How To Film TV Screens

What's up my friends, welcome back. I'm Harv, I'm a videographer and on this channel I make videos about videography. Have you ever wondered what the best way to film TV screens, monitors, that kind of thing is? Modern displays are so bright, contrasty and saturated that it can be really surprisingly difficult to do this well. But don't worry, Harv's got your back. I'll show you how I went from this to this. Let's do it. I now have a non-profit Patreon for this channel, the idea being that any funds from Patreon I put back into the channel, I buy equipment and then I give the gear away to you guys. So if you find this video helpful and you're into gear giveaways, do check it out. It's inexpensive to be a backer, just the cost of a cup of coffee. All the details are in the description box below. So here's what I started with.
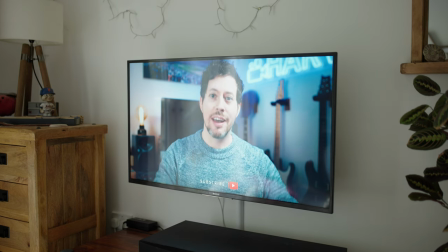51s
I placed the camera with very little care and as you can see the image of the tv screen is actually too bright. There's no balance between the room brightness and the screen brightness, it's just not that inspiring, it doesn't look that sharp and the first thing I noticed is I can see reflections. So the first thing I'm going to do is just tilt the screen.
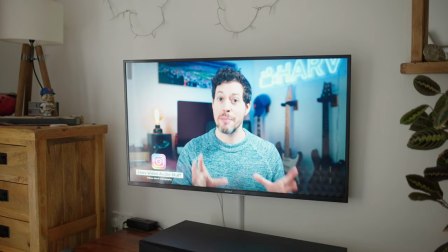70s
You can also move the camera if that helps and immediately I can see an improvement in contrast but you can still see some
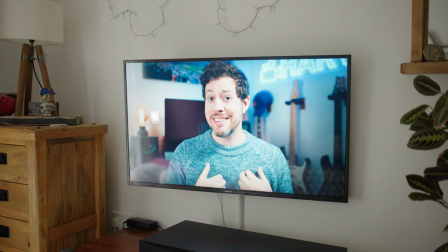77s
items from the room that are being reflected. you can see this classy pink pillow and there's a stuffed toy that belongs to my daughter. So I'm going to move those as well and as you can probably tell there's a window on camera left so
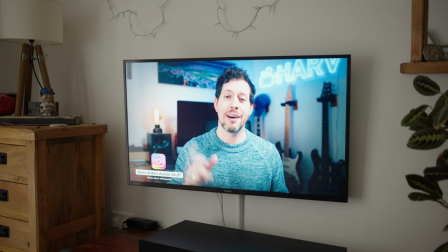89s
obviously I'm going to draw the curtains and that's because I want to be able to control the light in our scene better.
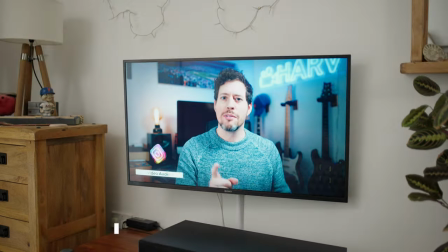95s
Speaking of lighting I've now set up two lights both with diffusion and facing away.
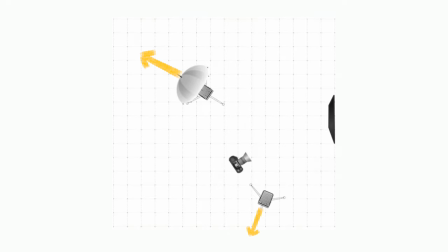100s
I've actually got them pointing up and what I wanted to do was increase the light level in the room so we can have more of a balance between the room exposure and the brightness of the screen.
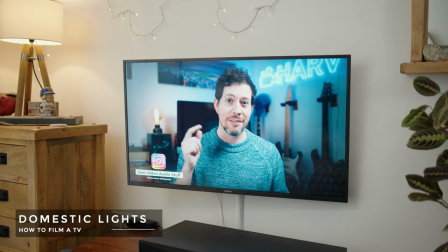109s
Next I've switched on the domestic light you can see on camera left and I like to do this for a couple of reasons. Mainly I quite like the light that you get from it, plus it gives more context of being in the room.
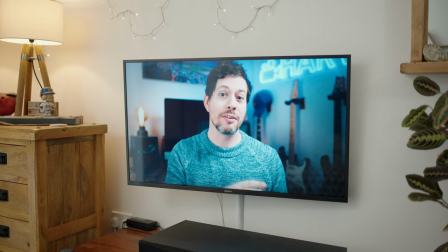120s
The only thing is the color temperature of my domestic light is definitely warmer than the lights I've got set up. So I'm gonna correct that now and just make the video lights a little warmer.
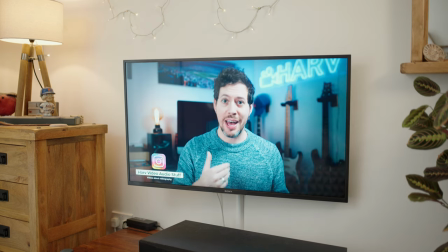130s
I've gone to around 3300 Kelvin just to give it that sort of warm white look. I want it to be sort of an inviting scene and I don't want there to be a really obvious difference in color temperatures between The domestic light and my video lighting.
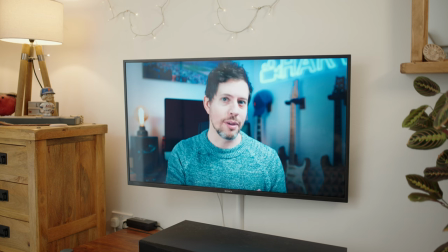144s
I want it to blend a bit more.
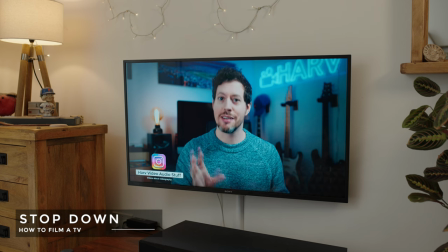145s
Next I stopped my lens down a little bit to around f3.5 f4 and this is mainly to have more
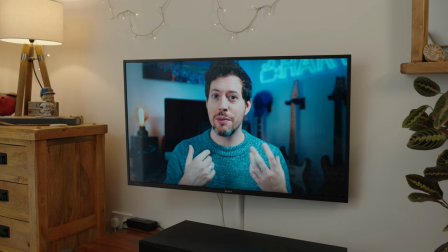153s
depth of field to increase the depth of field I need to do that because the screen is on a bit of an angle and I want more of it to be in focus it'll just look more detailed. Our exposure was looking a little bright as well so I have corrected for that.
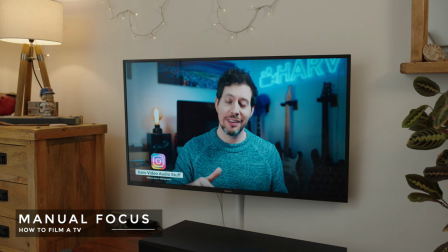167s
Next I've switched to manual focus and the reason I've done this is because previously it was on autofocus and all of the time it was detecting my eye on the screen and this of course is quite unpredictable.
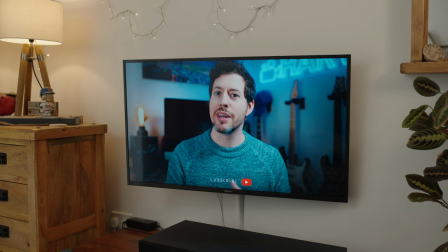179s
It creates little pulses in the focus and I definitely don't want that. So I set the focus for dead center down the middle of the screen, that way I can have more in focus. Next I'm going to do a custom white balance and the reason for this is I don't want the camera
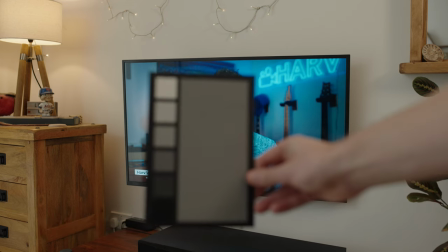194s
seeing different colors on screen and reacting to it and changing the white balance.
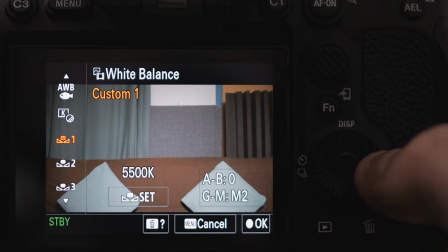199s
That could look really quite jarring. So I want the white balance to be constant and I'm using a grey card.
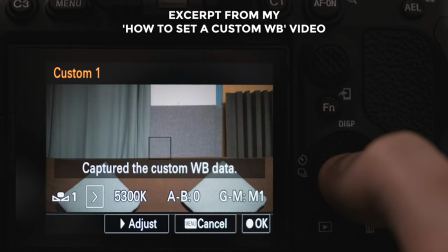205s
I have done videos about how to set the custom white balance, it's something I do for almost everything I ever shoot.
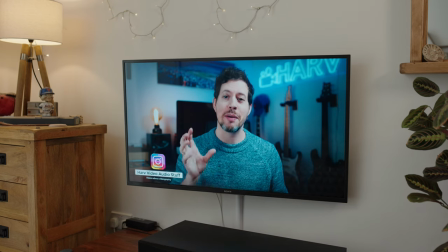211s
And there we go, I think that's had a positive impact on our colors, they look a little bit more accurate. To light this scene I have used rather powerful lights. And a really good tip is if you don't quite have the power required to light an entire room and balance the super bright screens that you can get,
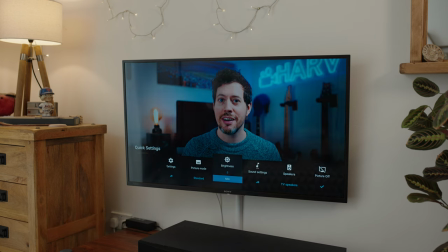228s
you can always reduce the brightness of your display. And also don't forget you can adjust the contrast, that can really help as well.
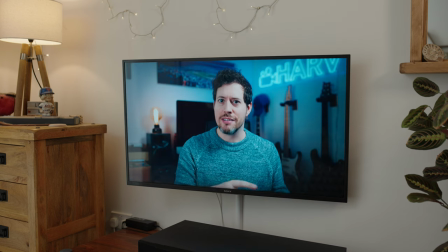235s
For this example I'm just going to stick with the standard settings, it seems to be looking pretty good as it is.